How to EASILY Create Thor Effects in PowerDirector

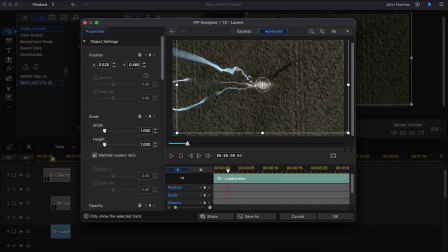[8:22]
So as you can see, it's an orange glow, but our lightning has more of a white bluish glow to it, and that's because we need to change the blend mode again. Remember, our glow is a glow effect, right? So in our blend mode set to normal, and we set it to screen, and now it seems like it blends naturally and organically, like almost like when you kind of look at these effects,
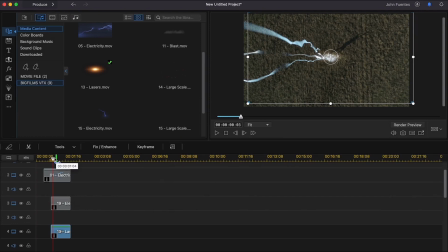[8:41]
the lightning, the reaction, and the glow is all just one chain reaction of things happening there. So it's looking pretty dope. And this is how we edit our first shot of that promo video, just like that. We drag and drop, sort of like we stacking downward in PowerDirector, like we kind of built downwards, which is quite interesting.
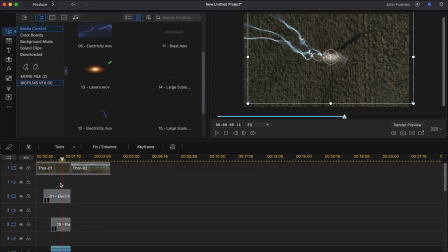[9:00]
At first it was weird for me, but it's actually pretty cool, you know. And so now let's move on to the next scene.
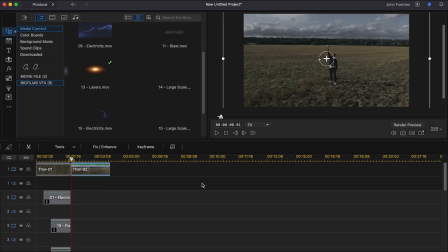[9:05]
So in the next scene here, you can see that we're closer to Special K, right? We can see more detail. You can probably even see his smile in there, right? So the other thing that's happening here is the camera is rotating around Special K, right? So he's standing still in the middle shot and the camera is moving.
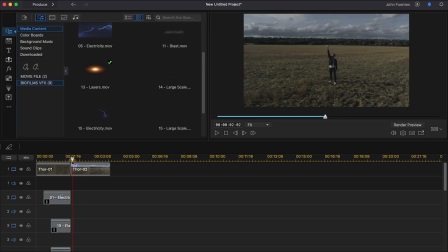[9:23]
So that's going to be an indication of some things that we got to do in our editing process when we start placing some of the effects, which we'll get to in a moment. But the first thing we want to do is like we want to rebuild what we did in the first scene. So let's get our lightning coming down, striking the hammer.
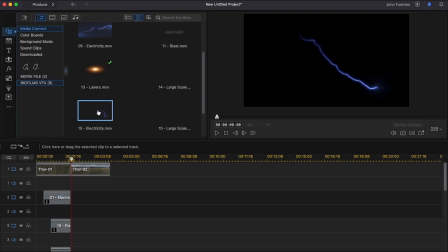[9:36]
So this was a good choice here. Figured this would be nice, a little bit different than the first one, because we had a different angle. We seen it from in a different way.
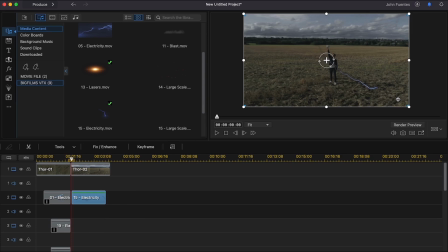[9:45]
So when we place that into the scene, you can see it kind of just dropped right all over the scene, which obviously we have to position it. You can easily do it that way, or you can double click on the file like I like and kind of bring it like that.
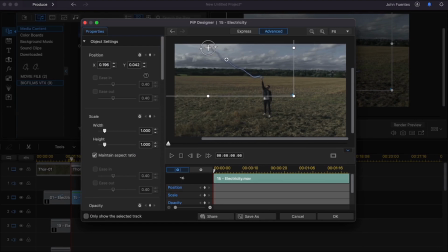[9:58]
So remember how I talked about screen direction? As you can see, the lightning is coming from left to right, but because we're on a different angle, right, we want to sort of rotate this where it's coming more vertical, right? It kind of matches what we have in the first shot.
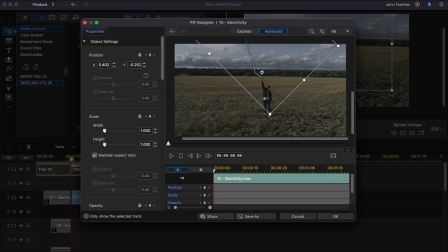[10:13]
Right, so you want to think just like what makes sense. You want to think cinematically. You don't want to bring attention to your effect and be like, what, that doesn't look right. You know, you want to just like make it seem so organic, like, man, dude, like, how do you guys get lightning coming down from the sky? Like, you guys are rainmakers and stuff like that, you know. So I'm placing this here.
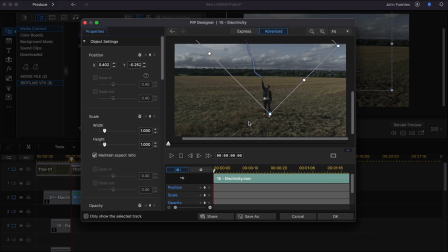[10:32]
It's looking pretty nice. Now remember, camera is moving through the scene and our actor is still, right? So as we lay the effect over a shot here and we scroll through it, you're going to see how the effect at right about here is going to drift away from the hammer.
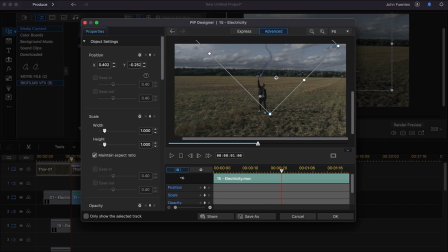[10:49]
Okay, so what this is telling us is, okay, we got a keyframe here, and to make sure that it maintains contact with the hammer as we kind of go through the shot and the camera's rotating. Now in PowerDirector, keyframing is really simple and easy. There's two functions in this effects window that is really cool.
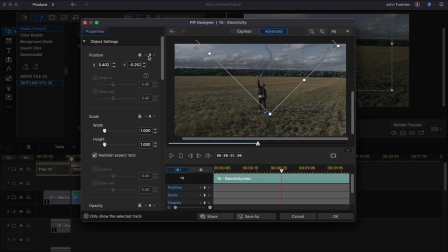[11:06]
Right here in our position, we have a clock that has a keyframe button right here. You can press that. Or right here on our timeline, you can see you have a keyframe here too. So let's keyframe this. But what I like to do is sort of like, let's go to the top of the scene and let's keyframe it from here so it's consistent.
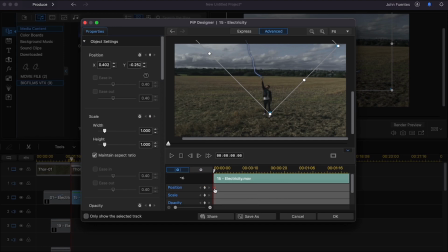[11:23]
So you press the keyframe and you can see that the little keyframe pops up right here in your little timeline here, and here is where the hammer and the lightning is touching for the first time in this particular shot. And as we scroll through it, it's moving, it drifts.
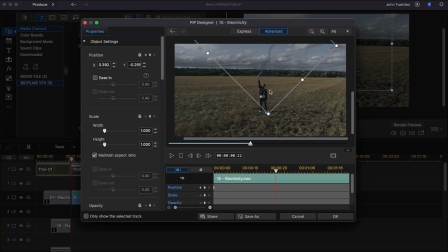[11:39]
Right, we want to bring it back, and as soon as you move it, once you create sort of like an animation, you can see the other keyframe pops up right there. So that's good. That's what we want. Moving. Let's bring it right back. Boom, another keyframe.
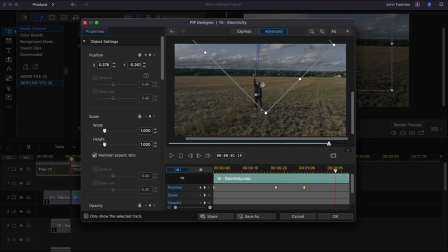[11:53]
Moving, it's drifting a bit. Okay, let's bring it right back, and it's looking good, real good. Now that's looking sweet. Now we're at the end of the scene. Let's kind of bring it back. So now that we keyframed it, you want to scroll back through it just to make sure that it's doing exactly what you want,
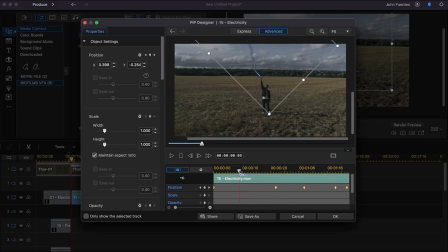[12:11]
that it maintains contact, because you can see right about there, that looks good, right? But let's say, hey, let me use my keyboard here, my arrows, bring it a little bit more. Boom, that looks sweet. You can see a keyframe popped up. So remember, you have keyframe your position here. You can scale things. You can keyframe how big and small you want them, your opacities.